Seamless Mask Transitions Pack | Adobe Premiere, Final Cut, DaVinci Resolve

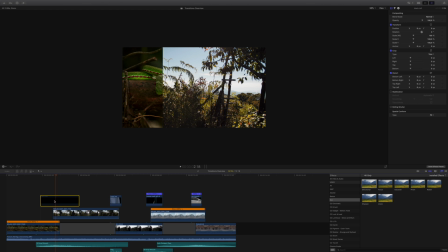[4:19]
So what happens now is that we simply have this transition here
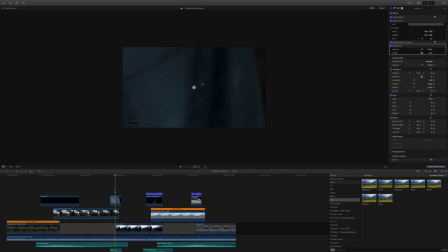[4:26]
that happens behind the transition clip. That's why it looks like a masking transition.
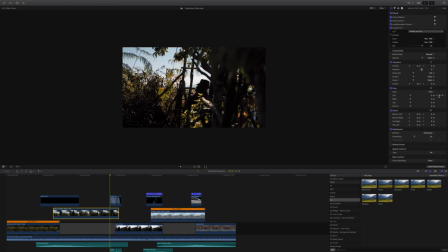[4:32]
So it's very easy to do, actually. And this is exactly the same with all the other clips here. Like here you also see it's keyframed here. Yeah, they have a few more keyframes. So there, sometimes you have to make some adjustments.
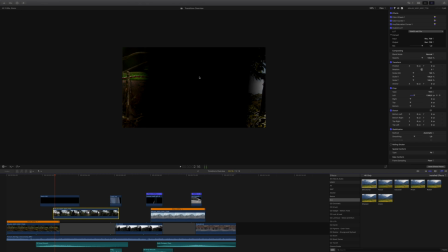[4:50]
Then you have to add like a keyframe more and adjust the position of the mask here a little bit more so that it stays behind the transition. But usually it works very easy. I made sure that you have a lot of space here. So even if it doesn't move perfectly to the movement of the transition clip, it still should be hidden all the time, so it looks great. And apart from that, what you also want to do, not necessarily with the black transitions, but with the other transitions, is to make sure that the colors match to your footage, of course.
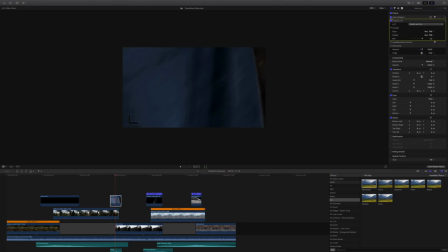[5:22]
Can just show you that quick. You see that I have some effects here. So right now you can see that the colors of the transition clip and the colors of my main clips don't really match, right? So what I did here at first, I made it a little bit darker by bringing the shadows down,
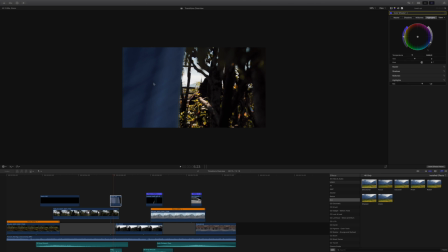[5:40]
the midtones and highlights to just like match those clips a bit better. Then I also raised the saturation a little bit.
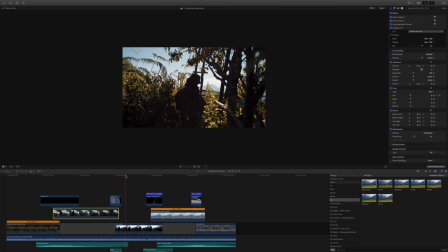[5:50]
And then I add the same LUT that I also added here in those clips to make sure that these colors match around.
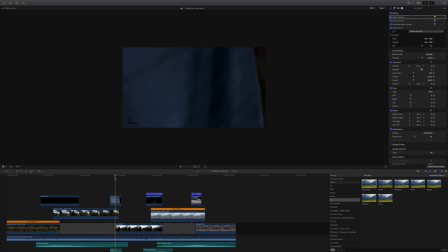[5:58]
And usually like that already looks pretty good. So I could actually leave it like that, but I didn't really like the blue color here. So I also changed the U here. Like I simply got into the U saturation curves, and when you slide that up or down, you can simply change the color completely.
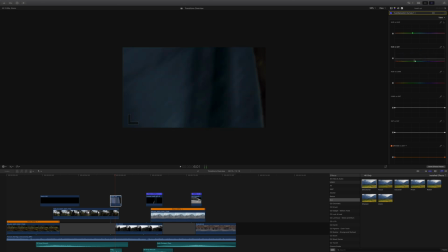[6:14]
And here's the hue saturation. So I simply changed the saturation there as well.
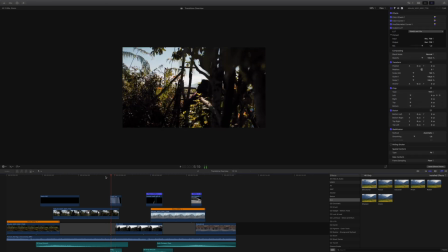[6:19]
Very easy. And yeah, after that, the colors already match,
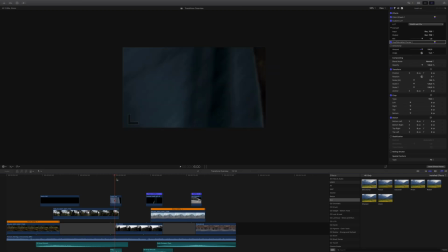[6:24]
but still it doesn't look perfect because you have a slightly white edge here, right? And that makes it look like this towel here wouldn't really belong to the footage, right? So add some directional blur. You find that in your effects under blur directional.
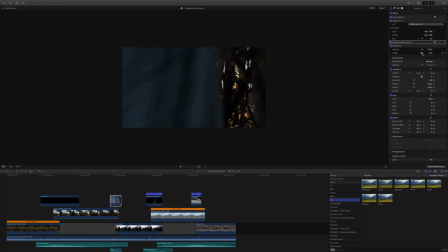[6:41]
Then I played a bit around with the settings here, made sure that the angle matches the movement angle of the transition. So and now you can see like before you see this white edge here, after it's blurred out. So it looks more like it would belong to the footage. And yeah, there it looks perfectly.
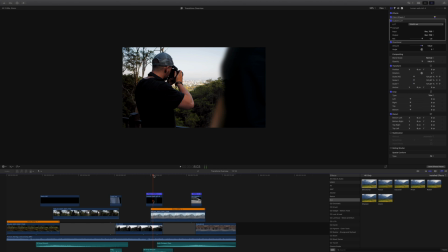[7:01]
And here I did exactly the same. I also made sure that the color grading matches. I wanted to match the skin tones around it there at around the same level.
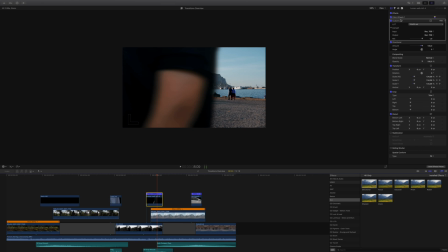[7:09]
So I also used the same LUT and did some adjustments to the brightness of the clip and the contrast. And I also added some directional blur. As you could see, like that blurs it all a bit together, which makes it look match more.
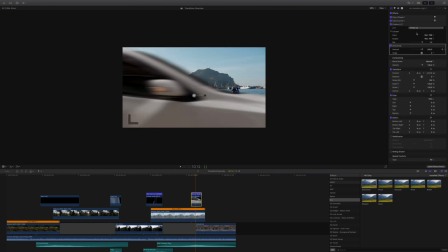[7:25]
Actually, exactly the same with the car, just some color grading here, adding the same LUT. And also adding some blur so that especially the car movement, it moves fast. So it should look a bit blurry, right? So if that looked cool, and if you also want to have it that easy to insert mask transitions into your videos, then if you're on YouTube right now, you find the link to the transitions pack in the description below. And if you're already on my website, then just scroll down and follow the steps to get the transitions pack.